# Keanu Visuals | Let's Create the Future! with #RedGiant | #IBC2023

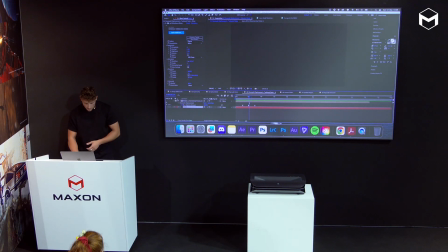1719s
You use this layer as a displacement map, so we can hide it, activate our top layer again, and in here, I just
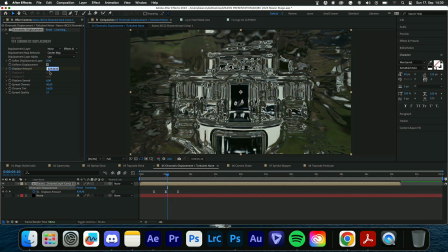1730s
put down the displacement amount to 0, and then it just looks like that. If you crank up the displacement amount here, keyframe that to 430, and I choose a displacement map to the actually map to take where the displacement comes from.
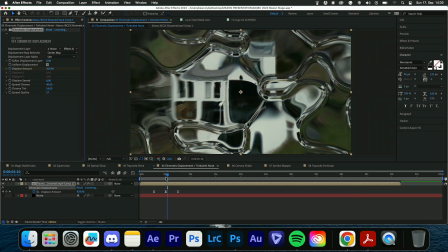1746s
It's just going to create some really cool chromatic displacement,
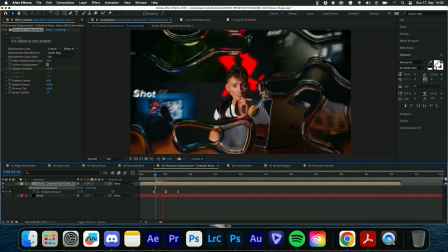1751s
which I didn't create a transition here, but you can imagine,
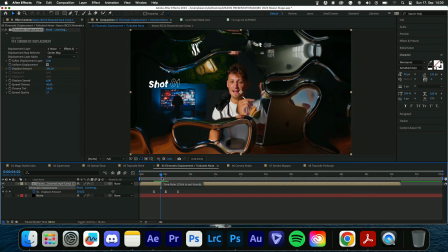1756s
like when you put that or track that on a window, or just recreate a window,
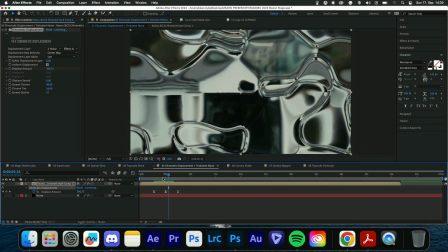1761s
it's super nice to have the option to create the illusion of going through something, or use it as a displacement map,
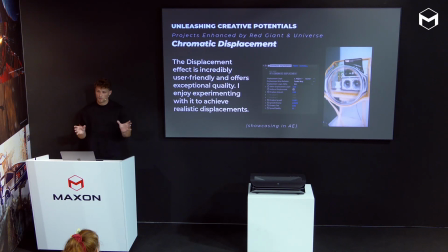1768s
for example, to show bass waves, or there's a lot of examples in VFX for creating energy fields or something. It's a lot of fun, and it's high quality high quality outcome it's gonna generate you.
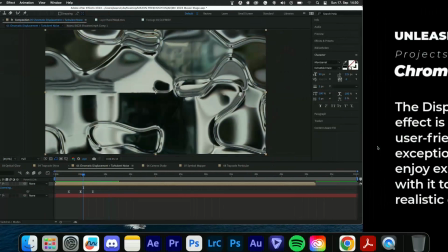1783s
So yeah, that's really cool. And next up, we have the camera shake.
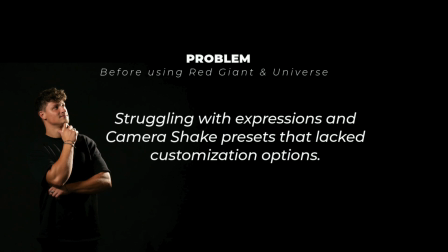1791s
So I shot a lot of things with my tripod just for easy compositing, so I don't have to track, or I just shoot by myself, reels on myself. So, but I always used some presets from the internet. Cinecom has some really popular ones, but I couldn't tweak them to my needs.
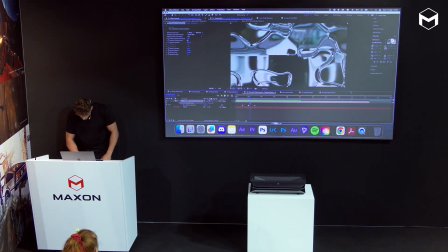1808s
And yeah, so we have a solution which is called, here it comes, camera shake.
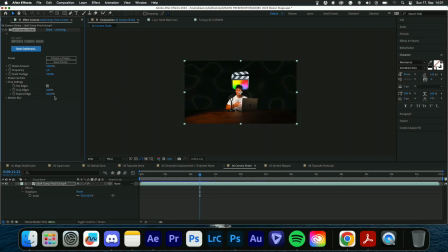1815s
And here you just apply the effect and Cut Pro on. After Effects. This is a video of me doing an ad, and I composed everything together.
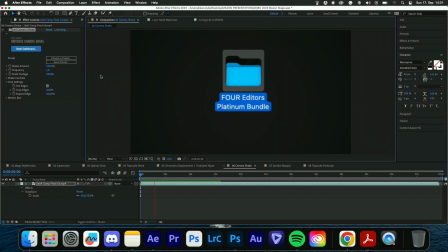1826s
So first of all, we start in a scenario. We have the HUD elements flying around. We go into a folder, and yeah, it looks pretty lame. So watching this for like 1 minute, it's like no camera movement, and also the animation at the beginning, it looks not too shaky.
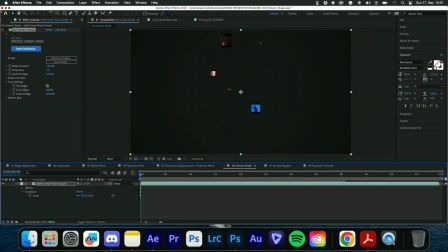1843s
It looks really organic, and yeah. So we add camera shake, and just by playing the camera shake without any changes, it looks something like this,
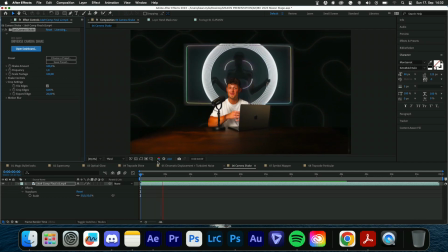1851s
which is definitely more interesting, but can be a little bit wild and hard to watch.
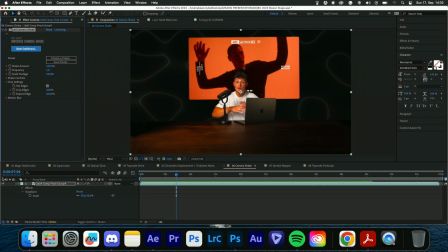1856s
But here's the good thing: you can tweak the settings to your likes. So you can really go in and tell, okay, I want a 50% shake amount instead of 100, and the frequency we lower 0.5 as well.
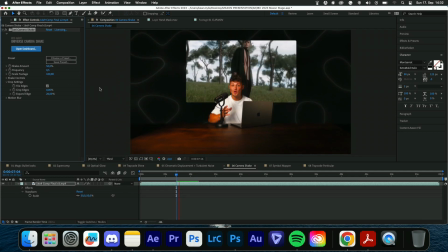1870s
And from here on, we have a natural
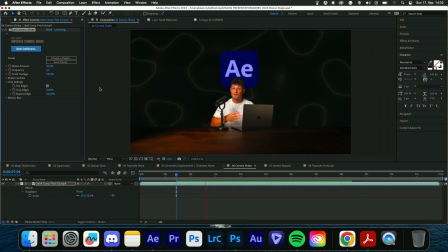1873s
shake, which is super cool, and which sells the animation, which brings it to life.
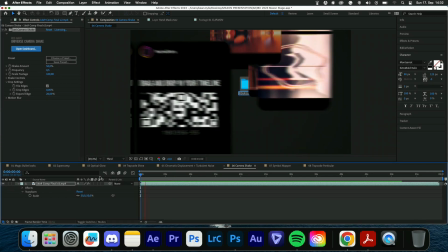1879s
I think it's the details that actually sell the video at the end.
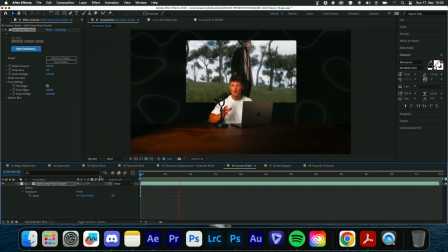1884s
It's all these small tweaks, and you cannot really tell. Like someone who is not into video editing won't tell that there's a camera shake,
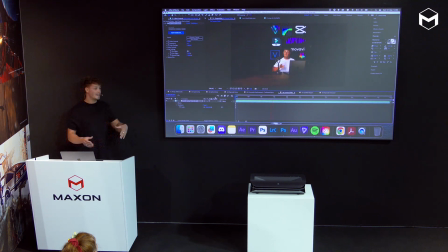1893s
and in the other video is no camera shake, but they will feel different when watching it, definitely. And I think that's our art, to do these small tweaks that the customer or the viewers, the viewers actually doesn't see but feel.
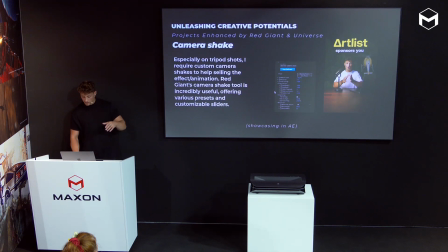1907s
So yeah, that helped a lot. And also, yeah, I forgot, there's a lot of, when you open up the dashboard,
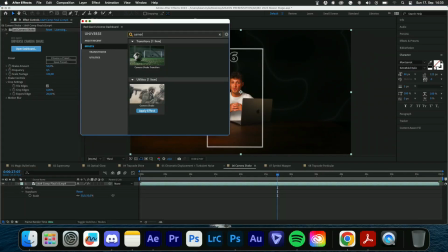1915s
and you have the camera shake, and you have a lot of presets as well.
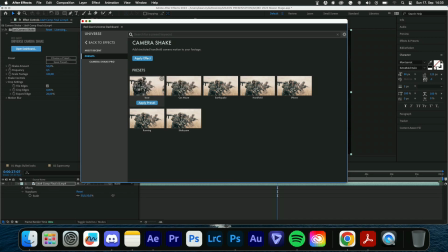1921s
So everything I was just talking about, we have presets already created. So here we have a boat. So your camera is going to move like on a boat, which is pretty cool. You have a car mount. You have an earthquake. Maybe you need an earthquake shake. So you have it right there. You have an iPhone running, shaky cam.
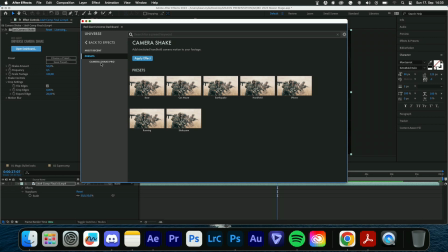1938s
Yeah, and then you can tweak it in the effect control to your needs.
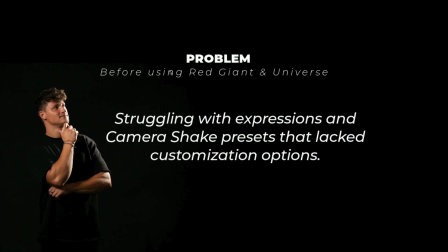1944s
So that's pretty cool. Makes it easy to create camera shake, and I know it's an easy thing, but in the end, it's really important.
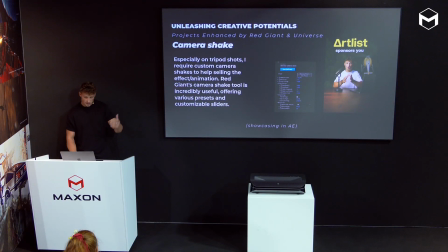1954s
And from there on, we go. Yeah, that's a camera shake. So yeah, just skip that one, what I've just explained.
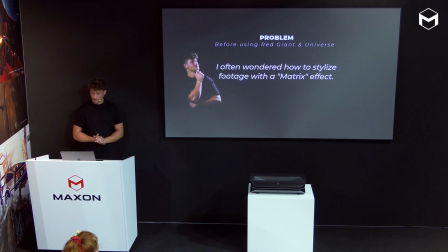1962s
Yeah, and then I was really excited to just explore new stuff.